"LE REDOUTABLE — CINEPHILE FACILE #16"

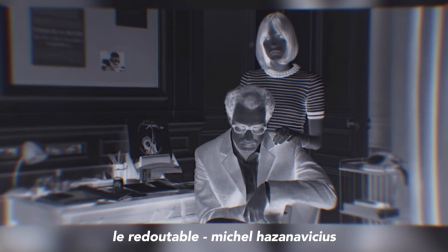(16:46)
C'est alors qu'Anne s'empresse d'aller changer le disque, comme pour dire à Jean-Luc d'arrêter de voir les choses de cette façon. C'est également cette scène qui va marquer le début de la distance entre les deux époux. Et c'est le moment pour moi d'aborder l'un des thèmes principaux du film, leur histoire d'amour. Mais surtout Anne Wiazemski. Puisque, dans les faits, Le Redoutable est surtout l'adaptation de ses deux romans autobiographiques, Un an après et Une année studieuse. Ces deux livres racontés à la première personne nous offrent donc une clé pour mieux appréhender Le Redoutable. C'est par ses yeux qu'on découvre vraiment Jean-Luc Godard.
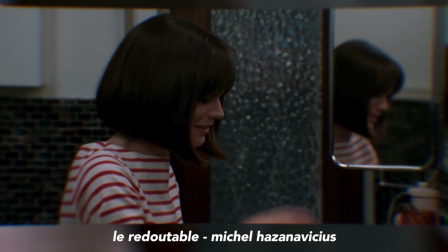(17:19)
Le film n'agit donc pas comme un biopic factuel, puisqu'il nous en remet aux sentiments des deux personnages et à une facette de Godard bien plus intime, plus réservée.
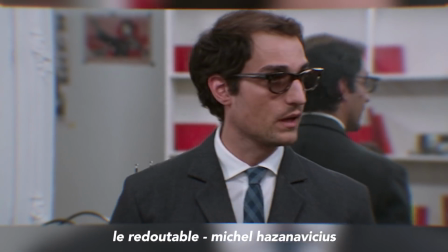(17:28)
Même si, bien entendu, quelques scènes ne manquent pas d'ancrer cette histoire dans le réel, notamment l'ouverture du film, où l'on se trouve sur le plateau de la Chinoise.
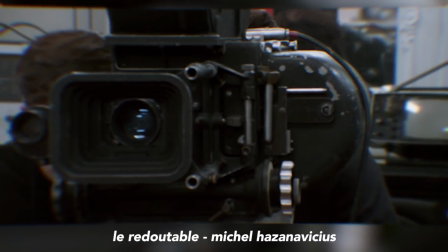(17:35)
C'est d'ailleurs la seule scène où l'on se croirait presque sur un making-of, sans doute une scène qui aurait pu figurer dans un biopic plus conventionnel et chiant.
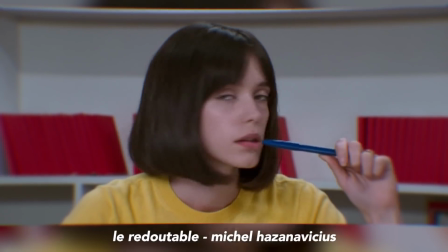(17:43)
Le seul détail étant que c'est la voix d'Anne qui nous parvient pour nous décrire un Jean-Luc comme on ne le connaît pas.
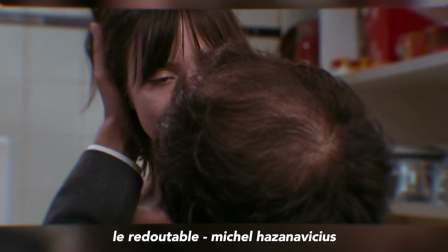(17:48)
Le sien, son Jean-Luc. L'homme qu'elle admire et qu'elle a épousé. L'homme qu'elle aime.
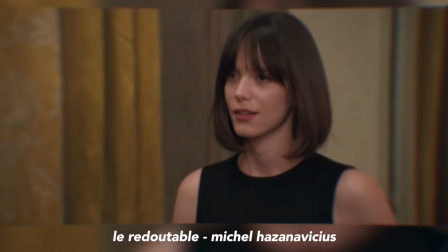(17:53)
Pour beaucoup, Le Redoutable relaye Anne Wiazemski au rang de potiche, plantée dans le décor pour mettre en valeur le grand Jean-Luc Godard. Mais non, ça n'a rien à voir. Une année studieuse et un an après nous font part de ses pensées, ce qui rend les deux bouquins absolument émouvants et captivants. Mais forcément, l'inconvénient du cinéma par rapport à la littérature, c'est qu'on ne peut pas toujours avoir accès aux pensées des personnages.
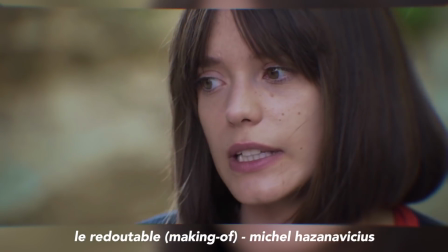(18:13)
C'est évident que le personnage ne va pas parler beaucoup, mais aussi pourquoi le ferait-elle? Rappelons qu'Anne avait 20 ans, tandis que Jean-Luc en avait 37.
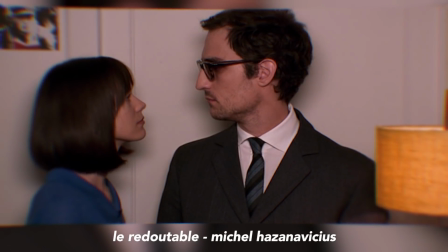(18:20)
Elle est entrée dans son monde presque par hasard, et l'univers,
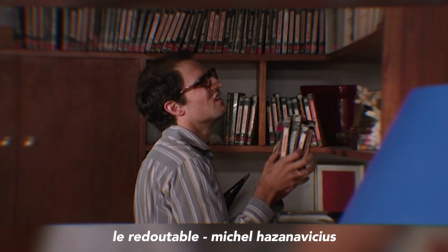(18:23)
les fréquentations et les centres d'intérêt d'un cinéaste de la trentaine ne seront évidemment pas les mêmes qu'une jeune femme encore étudiante à l'époque et issue de la bourgeoisie.
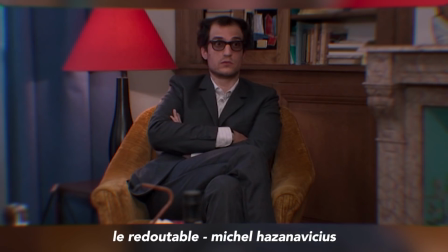(18:31)
Elle a beaucoup appris de ses années de mariage avec Godard, mais dans ce processus d'apprentissage, il y a aussi une grande partie de silence et d'écoute.
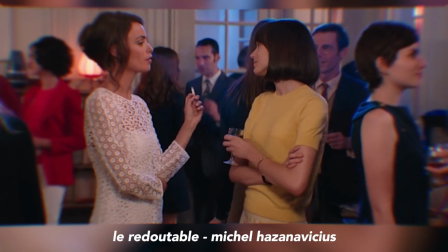(18:38)
Et fréquenter des personnes de toute évidence plus âgées l'a aussi aidé tout au long du film à prendre en assurance et en indépendance.
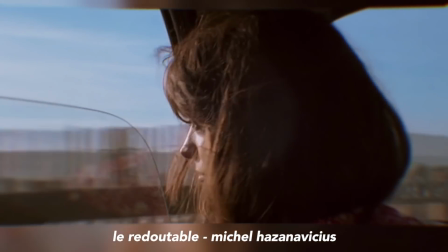(18:45)
Tout ça émanant d'un monologue interne et d'un échange tacite entre elle et son mari,
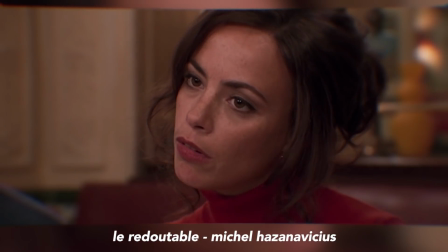(18:49)
mais aussi par ses nouvelles fréquentations, notamment Michel Michel Rosier, interprétée par la lumineuse Bérénice Bégeot.
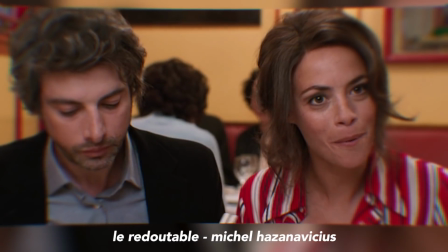(18:54)
Anne, prise de doute, s'en remet à ses conseils avisés, car en effet,
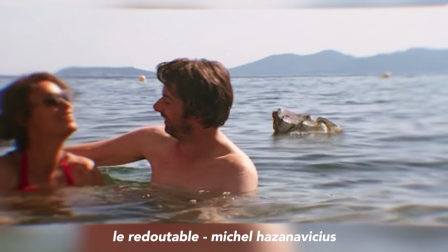(18:58)
Rosier est la femme indépendante et fière par excellence, elle aussi mariée, mais épanouie dans son couple et dans sa vie.
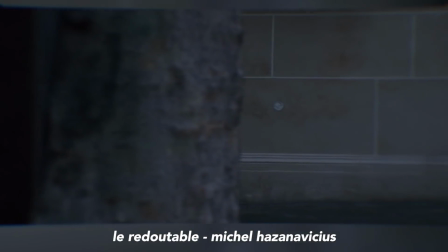(19:04)
Elle est spontanée et va devenir comme une sorte de mentor pour la jeune Anne, perdue dans ses sentiments et ce monde dans lequel elle s'est vue projetée malgré elle. Mais au final, par sa relation avec Godard, Anne se retrouve perdue et dépassée par les événements, que ce soit face à la radicalisation de son mari ou tout simplement aux événements de mai 68. Et c'est une violence difficile à appréhender pour une jeune femme amoureuse d'un homme qu'elle voit changer sous ses yeux. Le dernier acte du film se concentre plus sur la relation d'Anne et Jean-Luc qui se désagrège, plutôt que le désir de celui-ci de révolutionner son cinéma. Ces idéaux sont le point de départ de leur séparation. On découvre une Anne désemparée et à fleur de peau face à tous les gens qui critiquent son mari et le traînent dans la boue. Et de son côté, on découvre un Jean-Luc presque vulnérable et prêt à tous les compromis pour garder la femme qu'il aime. Mais malgré tout, leurs deux univers n'étaient peut-être pas faits pour s'accorder et on les voit se séparer petit à petit au fur et à mesure que Jean-Luc se radicalise.
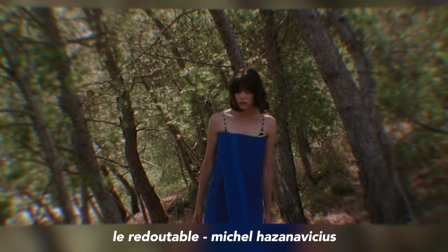(19:52)
On constate ça notamment lors de l'arrivée d'Anne dans le sud de la France alors que son mari se mêle aux émeutes de Paris.
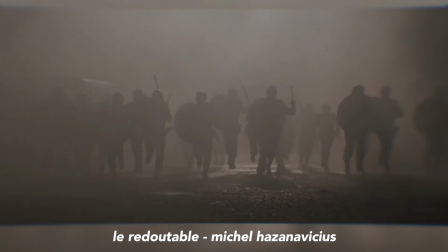(19:58)
La réalisation marque un contraste immédiat entre leurs deux univers. Lui fuit les attaques des CRS dans une ambiance de fumée et des couleurs sombres et ternes,
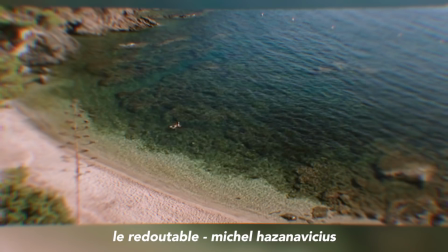(20:05)
tandis que le plan suivant voit les couleurs très vives du sud de la France entourer Anne qui se baigne dans une crique.
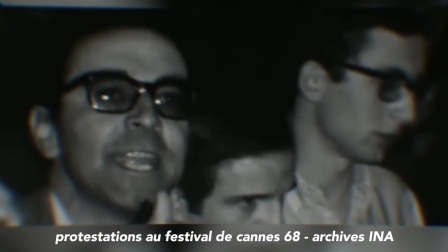(20:11)
Et alors même que Godard se retrouve désormais à Cannes pour faire annuler le festival, l'opposition entre eux continue par leurs couleurs,
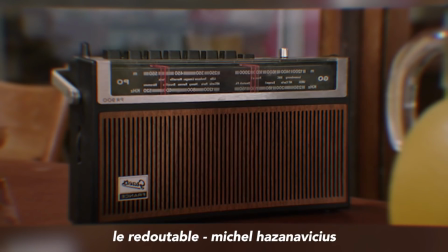(20:17)
mais aussi par le fait que Jean-Luc n'est présent dans cette scène que par le biais du transistor qui retransmet ses propos.
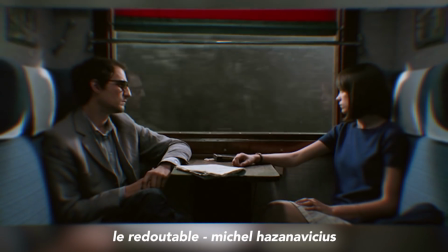(20:22)
Plus qu'une distance, c'est une vraie crise intérieure qui va travailler les deux personnages, tant pour Jean-Luc qui ne veut pas perdre sa femme, que Anne qui souhaite se détacher de son mari.
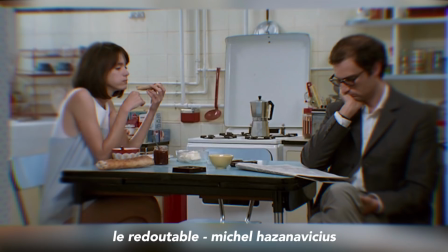(20:30)
Tout ça étant résumé dans une séquence absolument iconique où un simple petit déjeuner va se transformer en dialogue passif-agressif par une brillantissime utilisation de sous-titres.
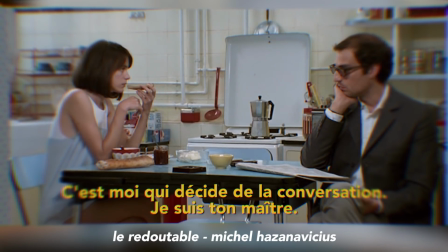(20:40) Il est encore bon, le pain ?
Mais bon, j'ai assez laissé parler mon côté fragile, donc il est temps d'attaquer le cœur du film, l'aspect politique.